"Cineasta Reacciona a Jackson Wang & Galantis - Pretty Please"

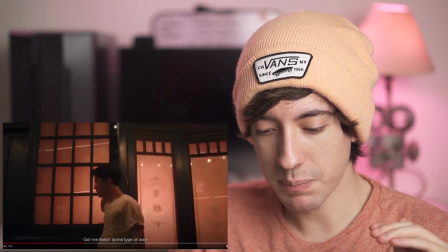Rampa de velocidad. Cambiamos de plano, ¿no? Muy bueno, amigos, esto.
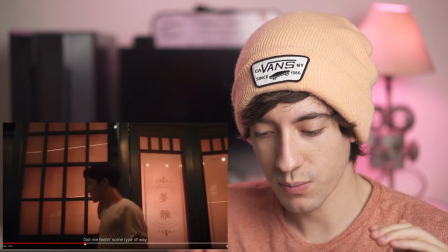¡Pum!
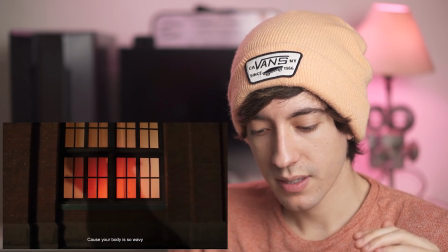Ok. Interesante, amigos.
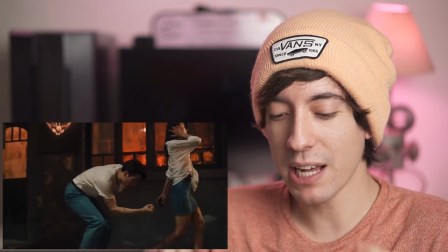O sea, si Jackson Wang hizo como toda la puesta en cámara, o sea, hizo el storyboard o el shotlist junto al otro chico.
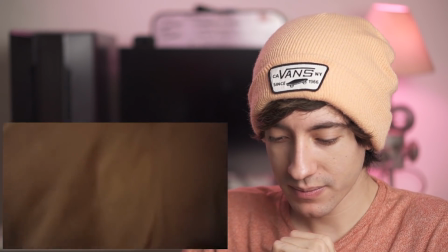Madres, güey, pues sí trae talento el amigo, ¿no? Y bastante como interesante el estilo.
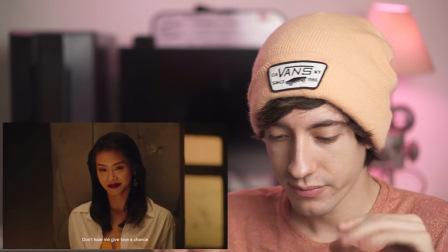Me gusta, ¿no?
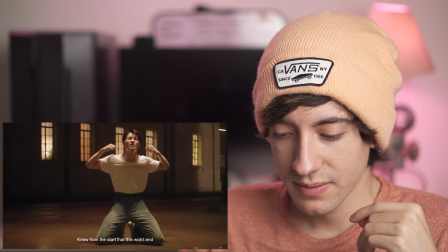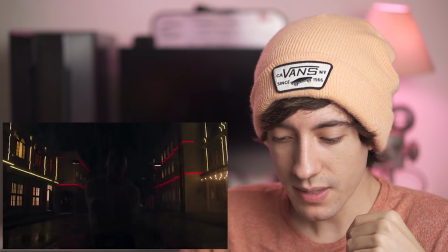¡Pum! La manada, bro. Eso está buenísimo, amigos, buenísimo.
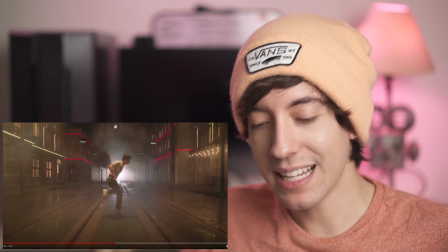Me gustan mucho las líneas que se hacen de diagonales, la perspectiva, o sea, cómo se ven los puntos de fuga de la imagen.
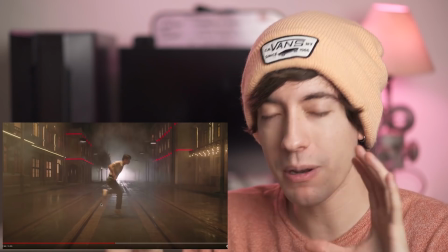Me gusta mucho la dirección de arte. No sé si esto sea un set, probablemente sí es un set. Y si es una locación, me gusta muchísimo.
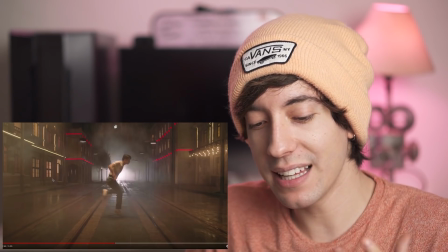Y también cómo la adornaron, les digo, con las ventanas cálidas, con estas líneas de luces alrededor de los edificios.
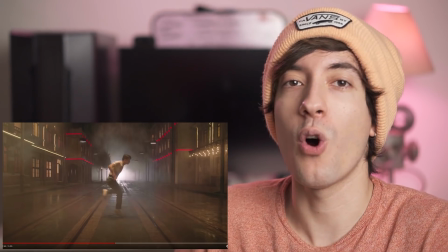O sea, como dando un poquito todavía el estilo como oriental que teníamos dentro del restaurante, ¿no?
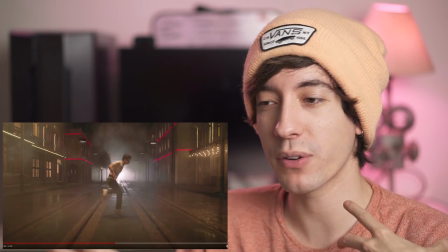La coreografía muy buena, que va con el ritmo de la canción como muy perfectamente. Y la cuestión de la lluvia también está muy chida.
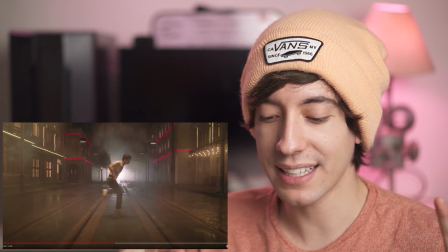Y como toda en cuestión de dirección de fotografía, como todos los parpadeos de luz que hay atrás y así, que van como con el ritmo de la música junto a la coreografía más la lluvia.
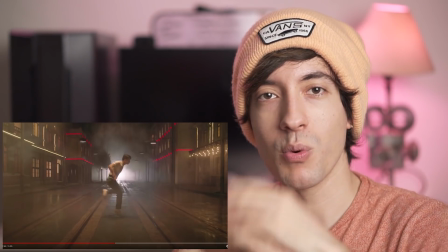O sea, es como un poquito caótico, pero de cierta manera como muy, muy armónico todo, ¿no?
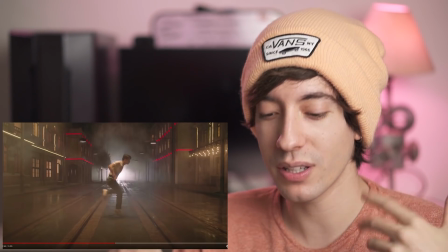Y es un plano súper simétrico en cuestión de composición, la fotografía y todo.
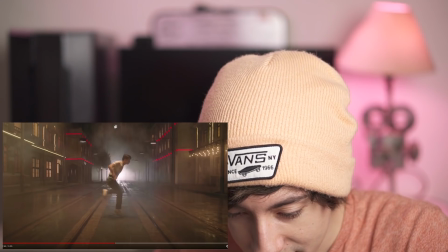Me gusta mucho, amigos. La verdad, me gusta mucho. Y chéquense acá atrás, como si se ve que hay como lámparas colgadillas, ¿no?
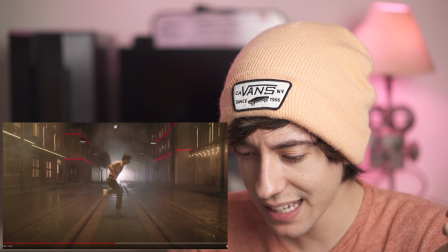Como este tipo de lámparas. Que no sé qué tipo de lámparas sean. No parece que sean postes esto tal cual.
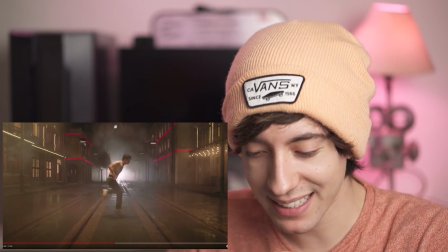Entonces no sé si esas sí son como lámparas de cine que las dejaron porque no se veían mal.
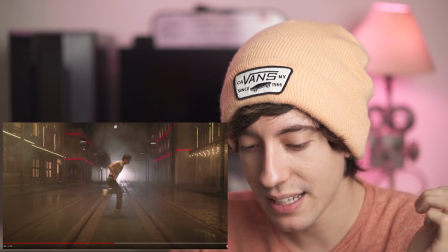Pero por ejemplo los postes de luz son estos de acá atrás, ¿no? Estas son como lámparas ahí colgadillas raras.
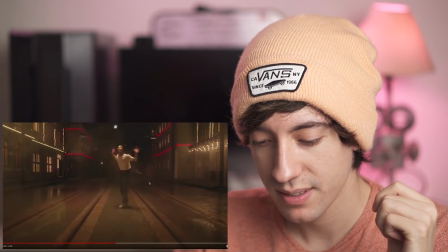Pero se ve muy bien, amigos. ¿Qué opinan ustedes? Pum, pum, pum, pum.
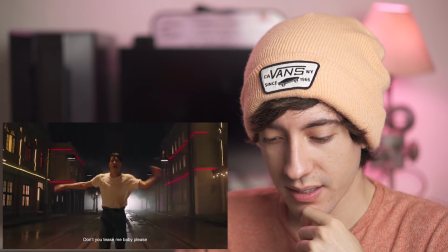Muy bueno, amigos, me gusta. Va muy bien con el ritmo de la canción todo.
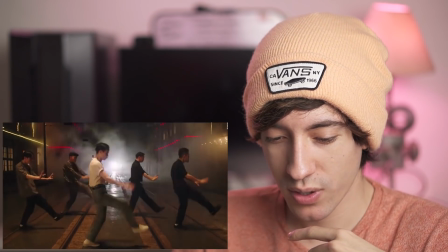Estas transiciones. Nice, bro.
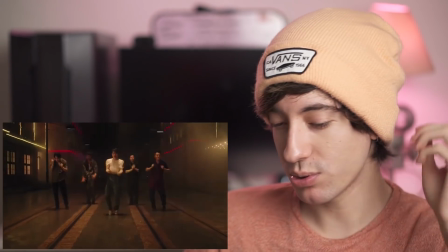Amigos, me gustó, bro.
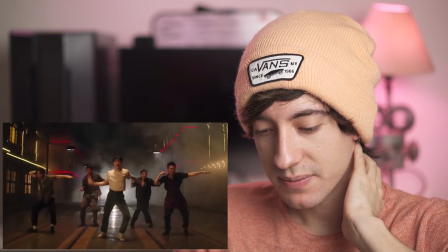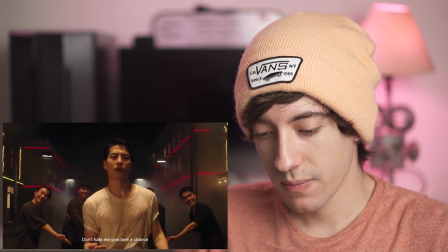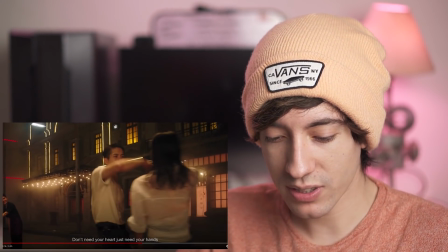Y si se fijan, también tenemos como un pequeño bloom en los highlights, como todos, como se, todas estas luces o pequeños puntos de luz que tienen como un desenfoque.
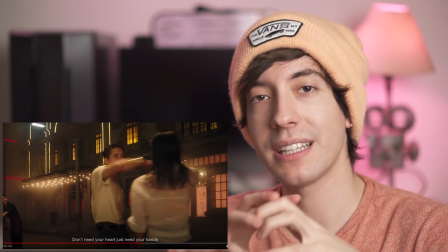Esta onda se hace como con filtros, ¿no? Que causan como este tipo de bloom, de como glow.
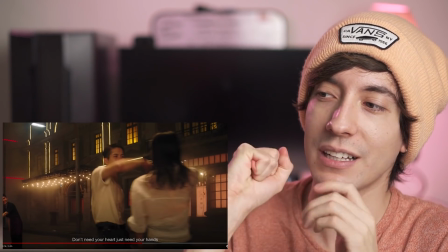Y lo que básicamente es que hacen que las luces altas, como que las desenfocan un poquito, las hacen como más cremositas de cierta manera.
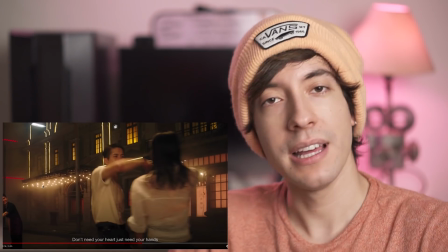Y nos da como más textura en la imagen. Por ejemplo, si no tuviéramos este tipo de filtro, que puede ser un Black Promise, puede ser un Promise regular.
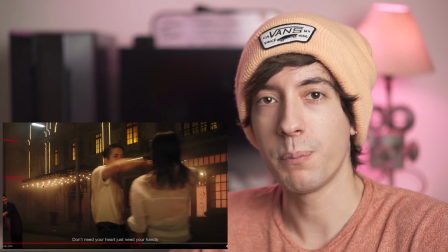Hay muchos nuevos también, el Pearlescent y muchos otros filtros, ¿no?
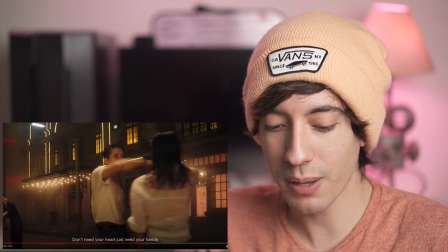Que se usan como en cine y en cuestiones audiovisuales. Si no tuviéramos este tipo de filtros, solo tuviéramos los puntos de luz, ¿no?
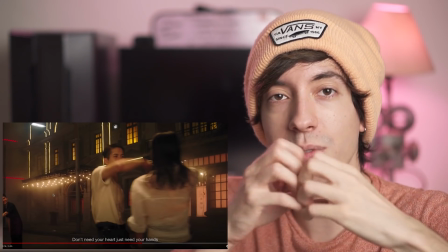Como los puntos de luz más definidos. Pero de esta manera tenemos como un cierto glow en los highlights.
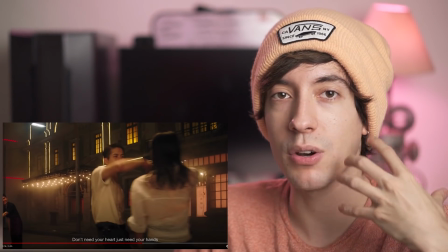También se ve como en la luz de acá arriba y todo. Y obviamente también afecta en la piel, ¿no? En las pieles, como para que sean un poquito más suaves y demás.
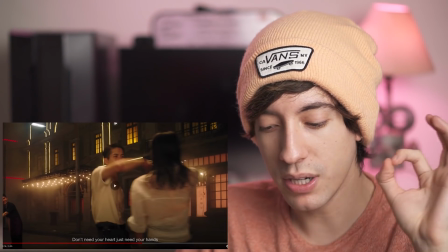Pero muy lindo, amigos.
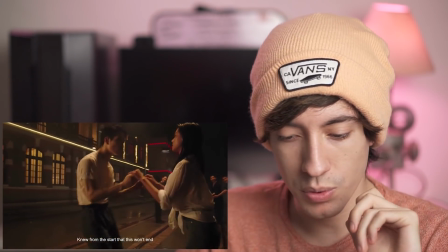¡Boom!
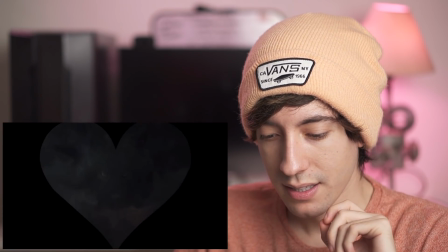¡Boom! El lobo, al final, muy bien.
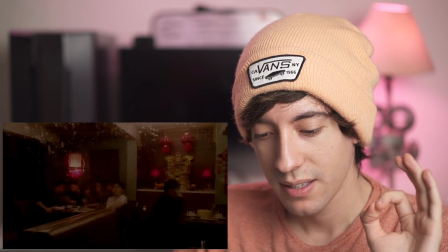Me gusta cómo termina con el lobo y el corazoncito. Y cómo regresamos al restaurante.
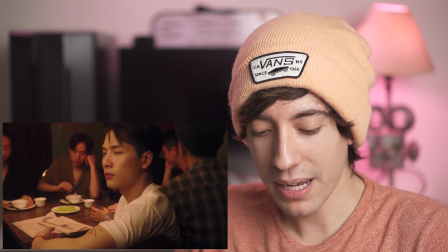Tú pensarías que todo fue una imaginación y demás. Pero tiene como el pequeño lobo metálico que le dio, ¿no?
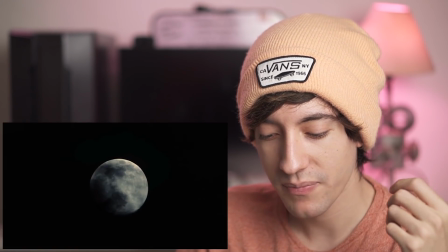Como el accesorio que dejó en la mesa la chica esta. Entonces, es como de que, ok, amigos.
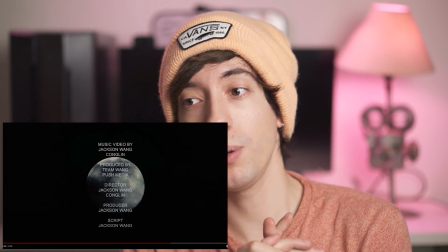Probablemente sí ha pasado la cosa. Pues muy bien, amigos. La verdad me gustó mucho el video. Me gustó mucho el cotorreo que trae Jackson Wang.